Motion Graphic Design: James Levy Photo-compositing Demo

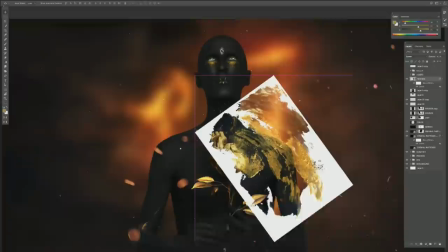[54:40]
just again playing with it and seeing if there's any interesting shapes
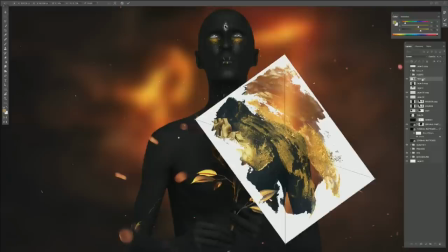[54:44]
and if it could belong what is happening here sorry
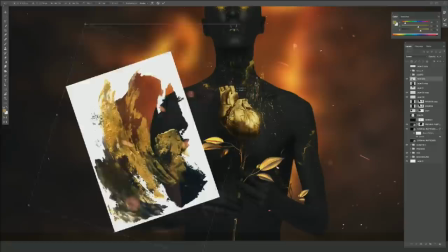[54:52]
rasterize so maybe just kind of making it feel more like a tribal character I might
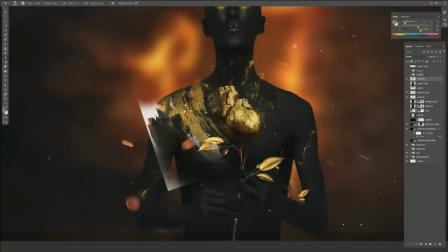[55:01]
see if I can pull some of this paint here and maybe not like I would quickly just do this just to see if it fits i'm
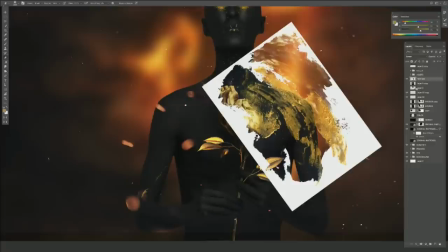[55:14]
not in love with the idea so i don't need it
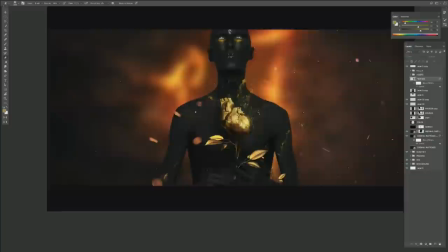[55:19]
get back that image here in case i need it later but i don't think so
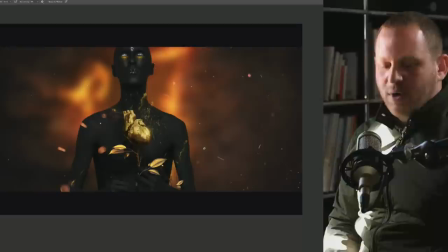[55:24]
so yeah this is sort of where i came came to finishing this image back at my house i was like this is where i'm at with it what i did do was i grabbed a bunch of assets
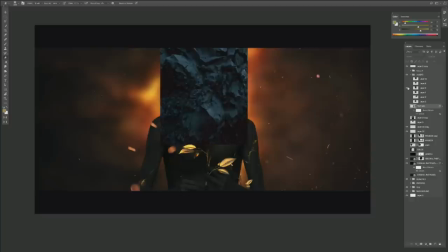[55:37]
that i liked the look of um i didn't have time to put them in but i like this like maybe the body could be you know textured this way these
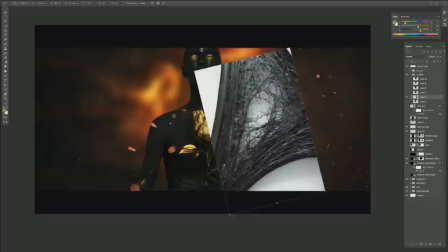[55:46]
are kind of cool close-ups of rocks um i found this which was really interesting which i thought would be kind of cool
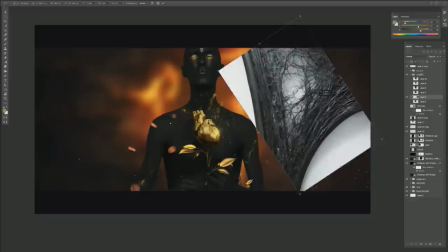[55:55]
that maybe there's a rip somewhere in the character's body um
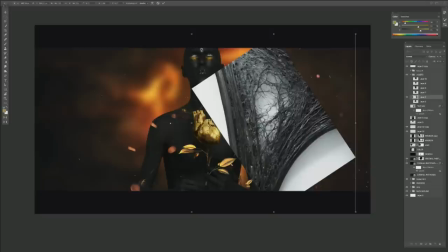[56:00]
this is something i pulled off pinterest i don't know where it's from so i would actually not use it in a frame but just for the sake of you know a demo for a demo yeah like a technique i've figured that this
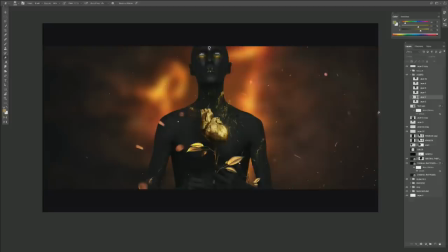[56:13]
is really interesting so um before i do that let me just show you something whenever i finish an image what i like to do is i like to go command shift option e and i create this basically a screen grab of it at the top this is something that a designer showed me
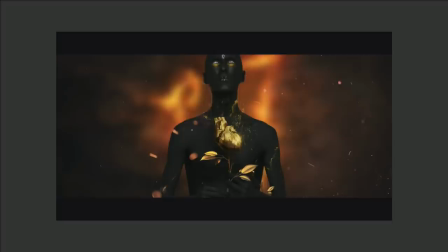[56:32]
when i first graduated and i thought it was the coolest thing ever um what
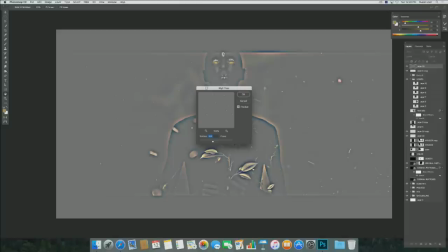[56:37]
i do with it is i'm going to go to filter other and high pass
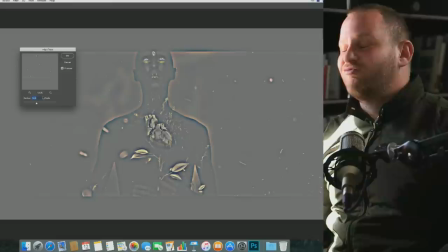[56:41]
oh high pass here it comes yeah and uh this is one of those things that if you overdo it it ruins your image so what i do is i like to pump it up to about about nine which is definitely on the cusp of ruining my image now
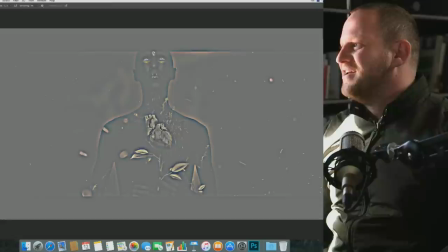[57:00]
i'm going to use my best tim gun impersonation and say use it thoughtfully use it thoughtfully so once you have this image you got to overlay and you can
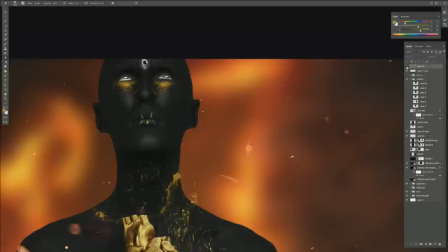[57:08]
and you may look at it at first and be like i don't see the difference but when you turn it on and off you know and like where i'll show you where where it works really bad look around the edge of
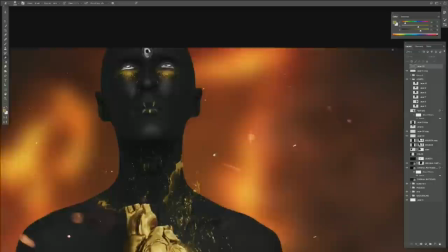[57:19]
the character's face it's all those color burn horrible colors it looks
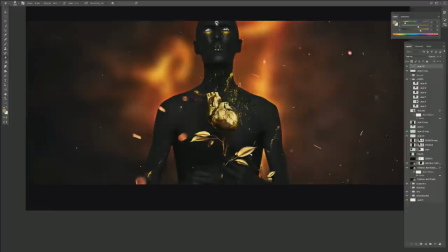[57:24]
disgusting but where it works nice is on the heart where i can get some of those
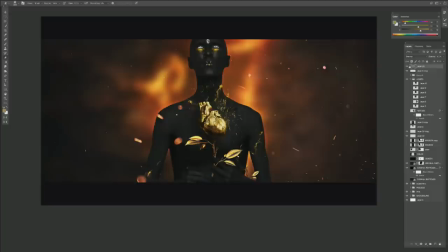[57:29]
really pops it really pops so think of it like if you were painting you can just add this to your focal point and once you get it i erase it everywhere else just get rid of it here i don't want people to focus i don't need these things here popping out that much especially up there
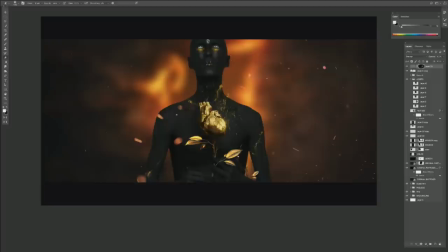[57:48]
just even here and then just on the heart would you give this guy a little light wrap since he's backlit james would you yeah you write light source absolutely i actually have i have
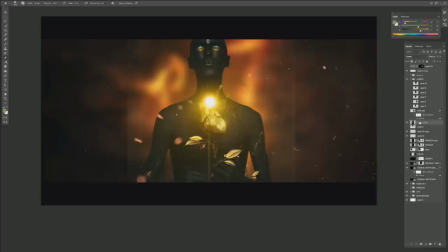[58:01]
these right here for that very here we go maybe i set you up for it yeah let's do it so how i would do this i can
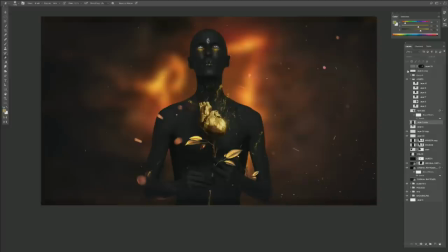[58:08]
bring this character what where these black bars come from which black bars at the top and the bottom oh why is his head getting cut off oh okay yeah you want to letterbox it yeah i mean this was i i always put this in here in case to check it out but we'll leave it we can leave it like this there's